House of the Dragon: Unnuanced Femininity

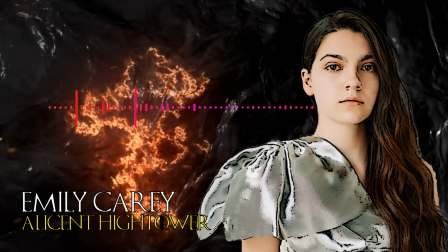(61:35) There's this tactile closeness where you're very touchy-feely, especially as women.
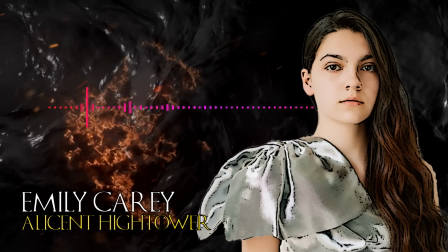(61:40) You know, we're allowed to change in front of each other,
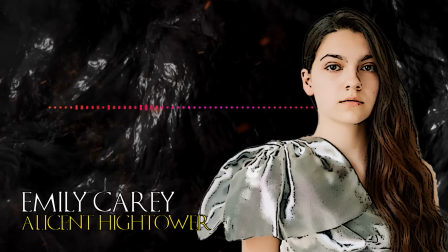(61:42) and we hug and we kiss and we hold in ways that boys, I guess, don't, which we need to change, by the way.
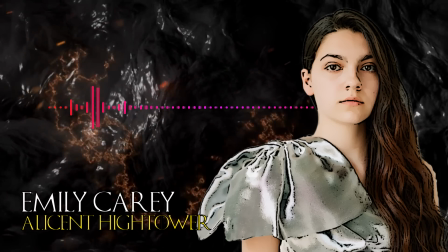(61:49) It's not a stereotype that I enjoy, but unfortunately it does exist.
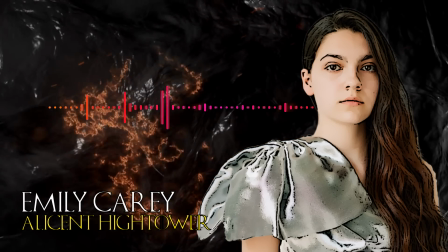(61:53) But there's just this pure closeness where it does toe the line between platonic and romantic,
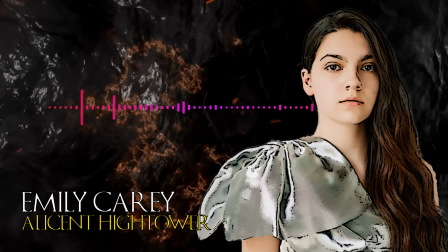(62:00) because I think at 14 you don't really know what platonic and romantic is, what the words mean, let alone what the feelings mean.
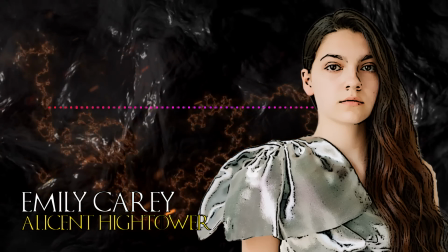(62:07) And so we definitely talked about it, and we definitely tried to play that in as well, so I'm glad that it read.
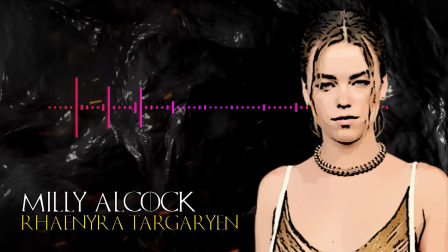(62:11) They're young women and their relationship is so interesting because I think that young women
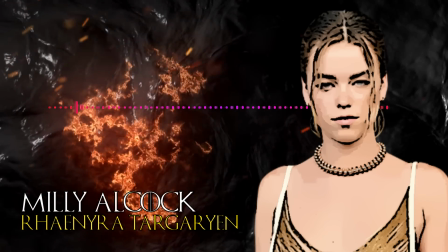(62:18) especially have a certain type of fondness of each other that happens when you're about like 12 to 15, 16.
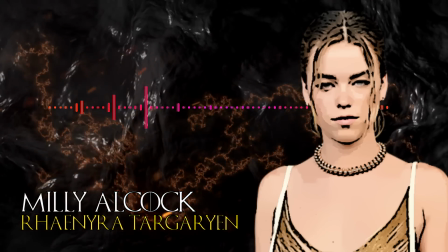(62:25) Yeah. You develop this like really beautiful, close relationship. And because of your lack of experience with love, lust, and
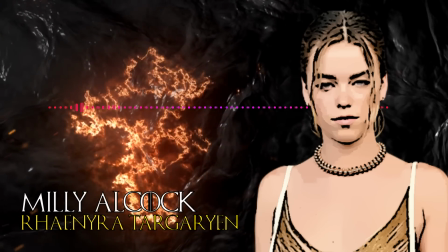(62:34) heartbreak, you inflate all of those feelings with one another. So they can't really dictate what is platonic and what is romantic.
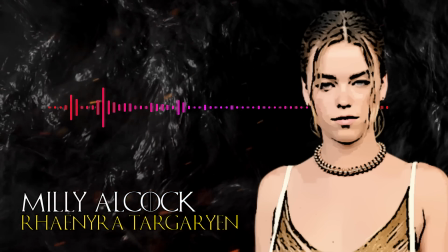(62:41) And I think that bleeds into the relationships they have with men when they're older. It makes sense that these actors would find this queer subtext.
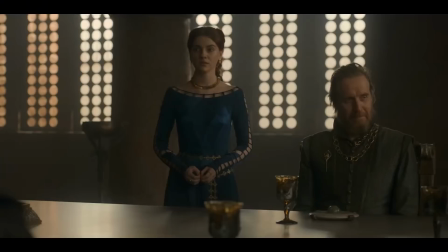(62:48)
Not only is it a layered choice to play as an actor, Alicent's actor, Emily Carey, herself is queer.
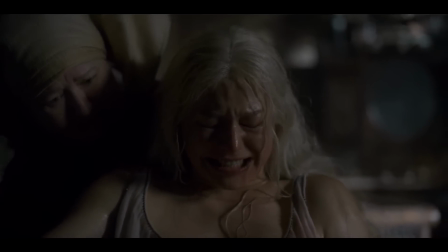(62:54)
And the adult actor for Rhaenyra, Emily D'Arcy, introduced in episode 6, is also non-binary.
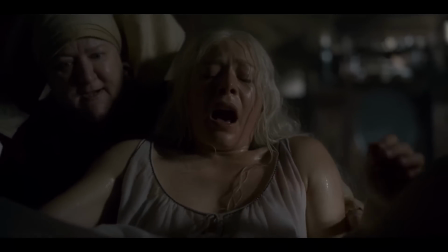(63:00)
So it's quite obvious that these queer actors would probably find this queer subtext within their characters. Yet, the writers did not intend this subtext when they wrote it, which reads to me as an interesting tension. A tension between how the writers are writing these characters versus how the actors are playing them, finding more layers to these characters that we as an audience can find, but isn't necessarily textual or intended by the people creating the show at the highest level. Yet this also showcases to me that there are moments that these writers are missing when it comes to adding layers and nuance to these two women's relationships, in a way that they perhaps would be thinking about with male characters like Daemon or Cole, who are given many more explicit textual scenes in the scripts that highlight these internal struggles or issues. These internal struggles that the actors find for the women aren't being textually given as often to these women.
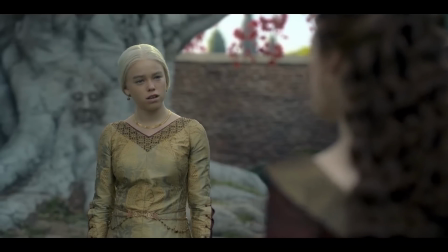(63:49)
Their acting choices do add nuance to later scenes, like where Alicent questions Rhaenyra about sleeping with Daemon, which Rhaenyra lies about.
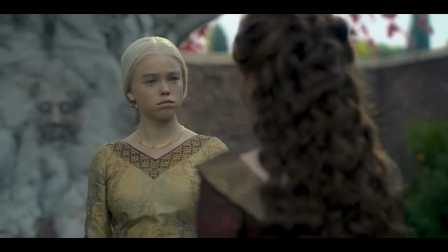(63:56)
Textually, Alicent is upset at these allegations because of the fact that it might have some implications for Rhaenyra, and also the fact that Rhaenyra may be lying to her.
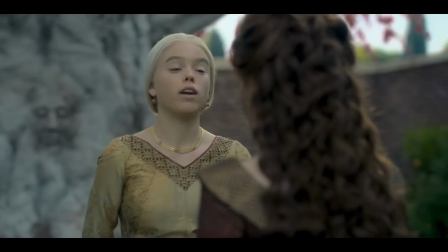(64:04)
But it adds even deeper depth if we look at the scene through a queer subtext given by the actors,
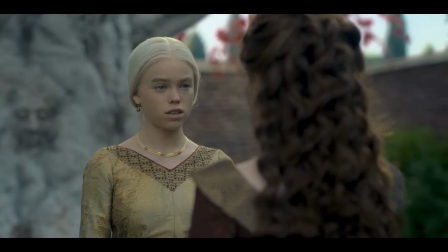(64:09)
as it adds a layer of potentially Alicent feeling jealous of not being able to consummate her feelings with Rhaenyra because it would have been forbidden.
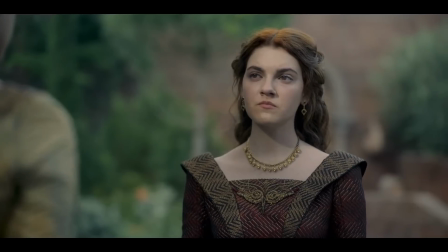(64:16) Daemon never touched me. I swear this to you, upon the memory of my mother.
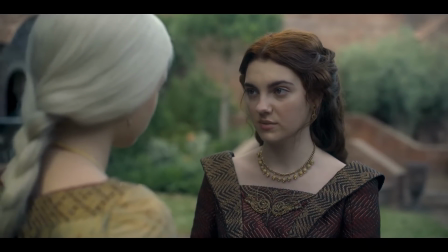(64:28) It was foolish of you to place yourself in a position where your virtue could even come into question.
But again, this is only intended by the actors, not the writers. Now again, this isn't to say that the show never articulates a woman's point of view well.
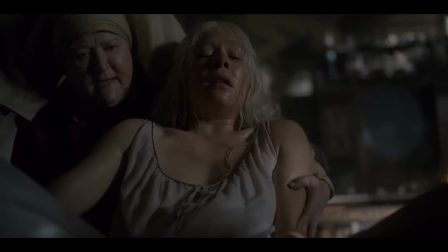(64:42)
The opening of episode 6, for example, with its long take of Rhaenyra giving birth, is fantastic,
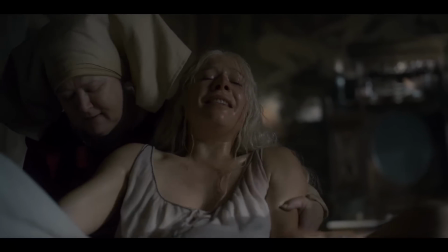(64:47)
as it takes us through all the emotions the actor has as they show their pain, their joy at the baby's birth,
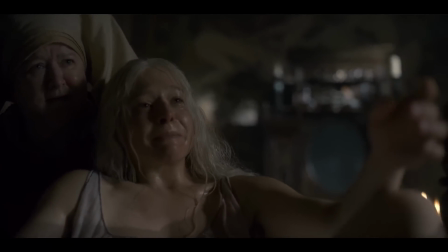(64:51)
and Rhaenyra's anger at having to bring the baby before the queen mere moments after he's born.
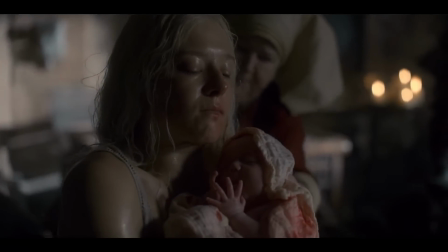(64:58) I'll take him myself. You should remain a bed princess. Yes, I should. Help me dress.
Now, it's telling that this long take happens when there's literally no other male characters in the room to cut to, and that it's also the first scene when the show jumps to a new actor playing Rhaenyra in a time jump,
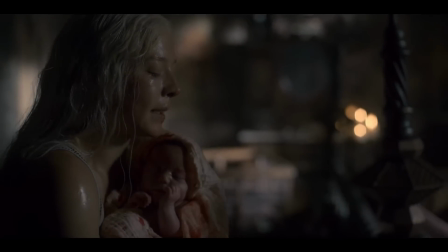(65:13)
so the scene that has us empathize with her is also required to help viewers ease into the time transition with this new actor as a practical concern. But it's still a great scene that lets us into Rhaenyra's headspace. And so I don't wish to argue that the show never allows us into a woman's perspective, but that it fails at times and in critical moments to do so, as well as in how the show is sometimes conceived in writing at the script level.
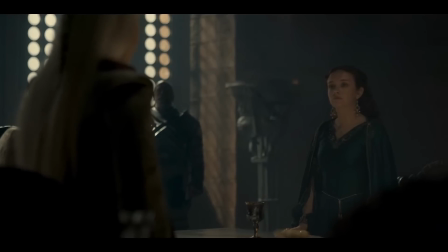(65:33)
Because you see, despite being friends, Alicent and Rhaenyra are eventually placed at odds with each other politically through no fault of their own,
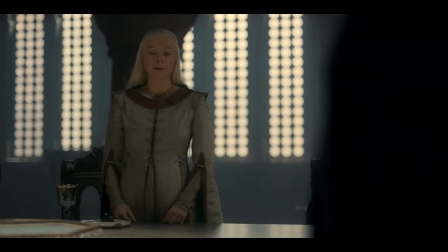(65:40)
but through the political intentions and machinations of both of their fathers.